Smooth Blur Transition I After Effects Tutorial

Do your edits suck because you don't know how to make this blur transition? Well, don't worry, because after this video, you will know exactly how to make it in After Effects.
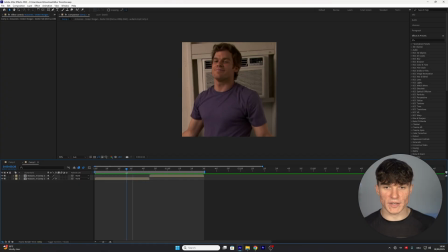[0:07]
Let's go! To start, I prepared two clips of Hannibal, and the first step is gonna be creating a new adjustment layer.
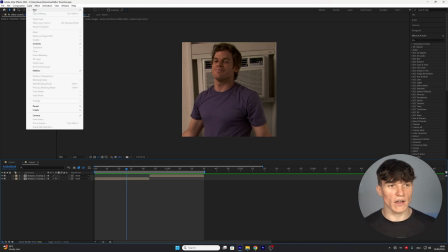[0:12]
So go to the top, click on Layer, New, and then select Adjustment Layer.
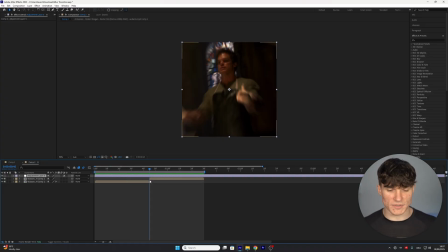[0:16]
The timing is gonna be important, so go to the point where your clips cut, and from here on, we wanna move 30 frames to the left. As you can see, I'm currently at 45 frames, so I'm gonna move my time indicator to the 15 frames mark.
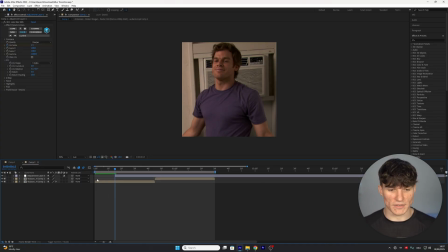[0:27]
Cut the adjustment layer once by pressing Ctrl, Shift, and D, and delete the small part here. Go back to the point where the clips cut, and now do the same thing in the opposite direction.
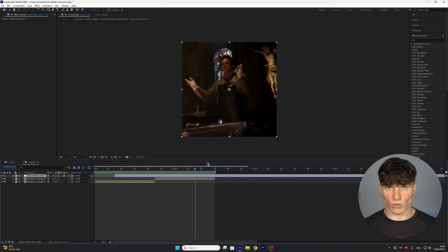[0:34]
So I'm also gonna move 30 frames to the right, and again cut the layer by pressing Ctrl, Shift, and D. Delete the rest, and now we should be left with this 1 second long adjustment layer. We're gonna duplicate this once for later by pressing Ctrl and D, and to now actually create the animation, we're gonna go to Effects and Presets and search for the effect called BBC Lens Blur OBS.
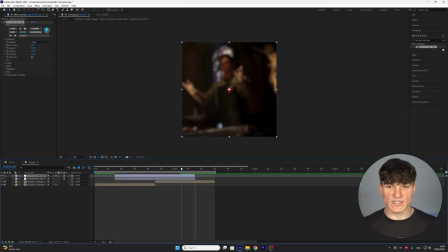[0:51]
Drag it on the top adjustment layer, and when we start hovering over the clips, you will already see this kind of blur. Right now it looks like it's been made on Goofy R CapCut, so we're gonna change the settings. First and most important, put the gamma from 220 up to 1000. As you can see, this will give us these bright spots. And then the second thing I like to change is put the quality from fast to sharper.
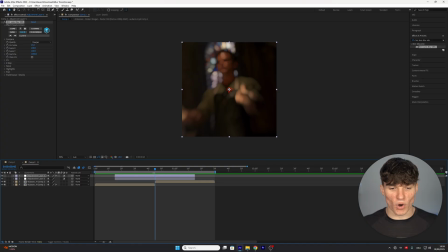[1:09]
Now we have to move our time indicator to the exact point where the clips cut and set a keyframe for the iris scale. The higher we go with this value, the bigger our blur is gonna get. In my case, I like to stick with the normal value, which is 15, but you can of course adjust this. Press U once to bring up the keyframe, and then we're gonna go to the start of our adjustment layer to set the iris scale back down to 0.
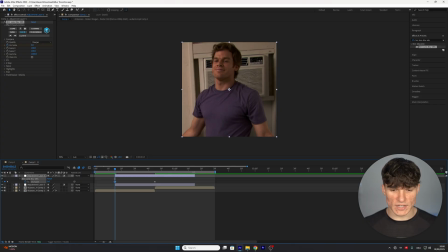[1:26]
Copy this keyframe by pressing Ctrl and C, and then also paste it at the end of the adjustment layer.
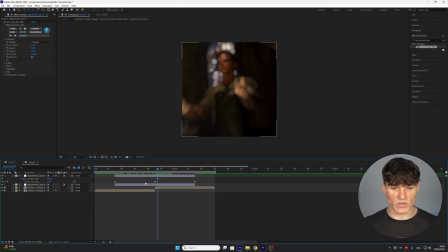[1:30]
Now our blur will already be appearing, but because we want it to look a lot smoother, we're going to select the keyframes, right click, go to keyframe assistant, and then easy ease. Open up the graph editor, and the graph we want to use here is the following. Start off with the top handles and just drag them towards the middle like so. Now for the bottom handles, we want to extend them, so we're going to drag them towards the middle like this.
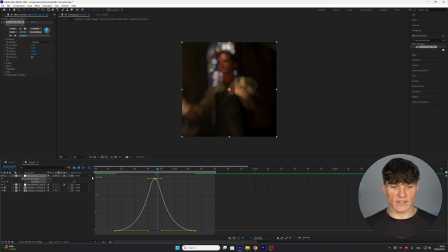[1:48]
Make sure you do this for both of the handles, and once your graph looks like this, you can close the graph editor, and when we play ahead, our blur should already be appearing.
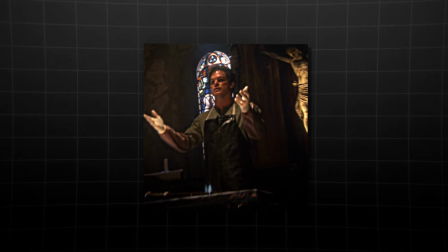[1:55]
There's still one thing missing, because we also want to combine this with a nice shake effect, so it doesn't look that empty.
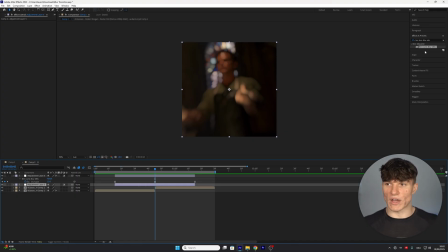[1:59]
That's also the reason why we created the second adjustment layer. And to add our shake effect, we're gonna go to effects and presets and search for S_shake. Drag it on top of the bottom adjustment layer, and then right where the clips cut, we're gonna set a keyframe for the amplitude.
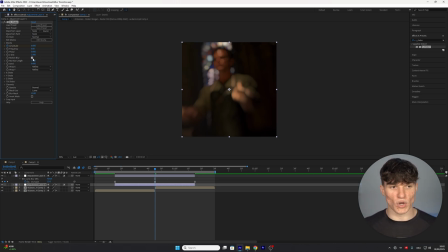[2:11]
Put the value from 1 down to 0.5, and then also enable the check mark next to motion blur. And similar to the blur, we wanna go to the beginning and then set our second keyframe at the value 0. Copy this once by pressing Ctrl and C, and then go to the end to paste it again by pressing Ctrl and V. Now select all of the keyframes and easy ease them.
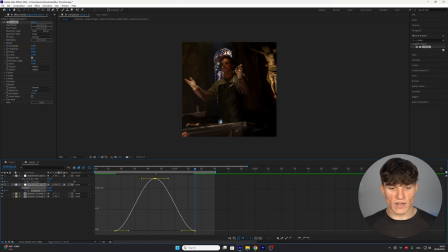[2:26]
And inside of the graph editor, we wanna do the same thing as earlier. So start with the top handles and just extend them towards the middle. And then for the bottom handles, we're also gonna drag them towards the middle like we did before. Close the graph editor. And one more setting you might wanna change inside of the blur if you want it to be triangular is under the iris setting, the iris shape.
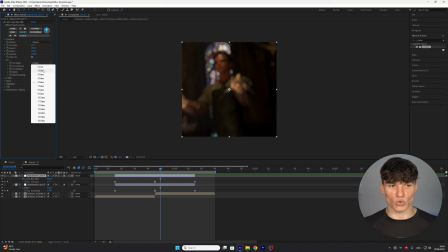[2:42]
Right now it's set to 6 sides. And if you want a triangle, you can just put this down to 3 sides, which as you can see when we zoom in, will give you this triangular blur.
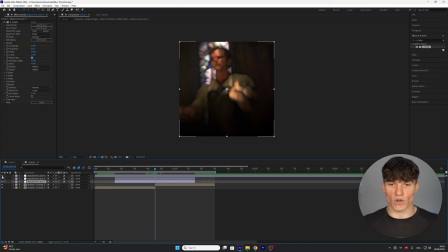[2:49]
One thing I definitely recommend for this transition is adding a bright color correction, because as you can see, it will make our blur just stand out a lot more. And if you don't wanna get my exact color correction I use to make my edits look the best as possible, make sure you check the first link in the description, because I'm still running a huge sale in my shop. And you can even save an extra 10% by using the code SUMMER10. Don't miss out. And if this video helped you, make sure you like and subscribe. I would really appreciate it. Watch this tutorial next if you want to learn how to make a nice circle transition. Thank you so much for watching, and I'll see you next time.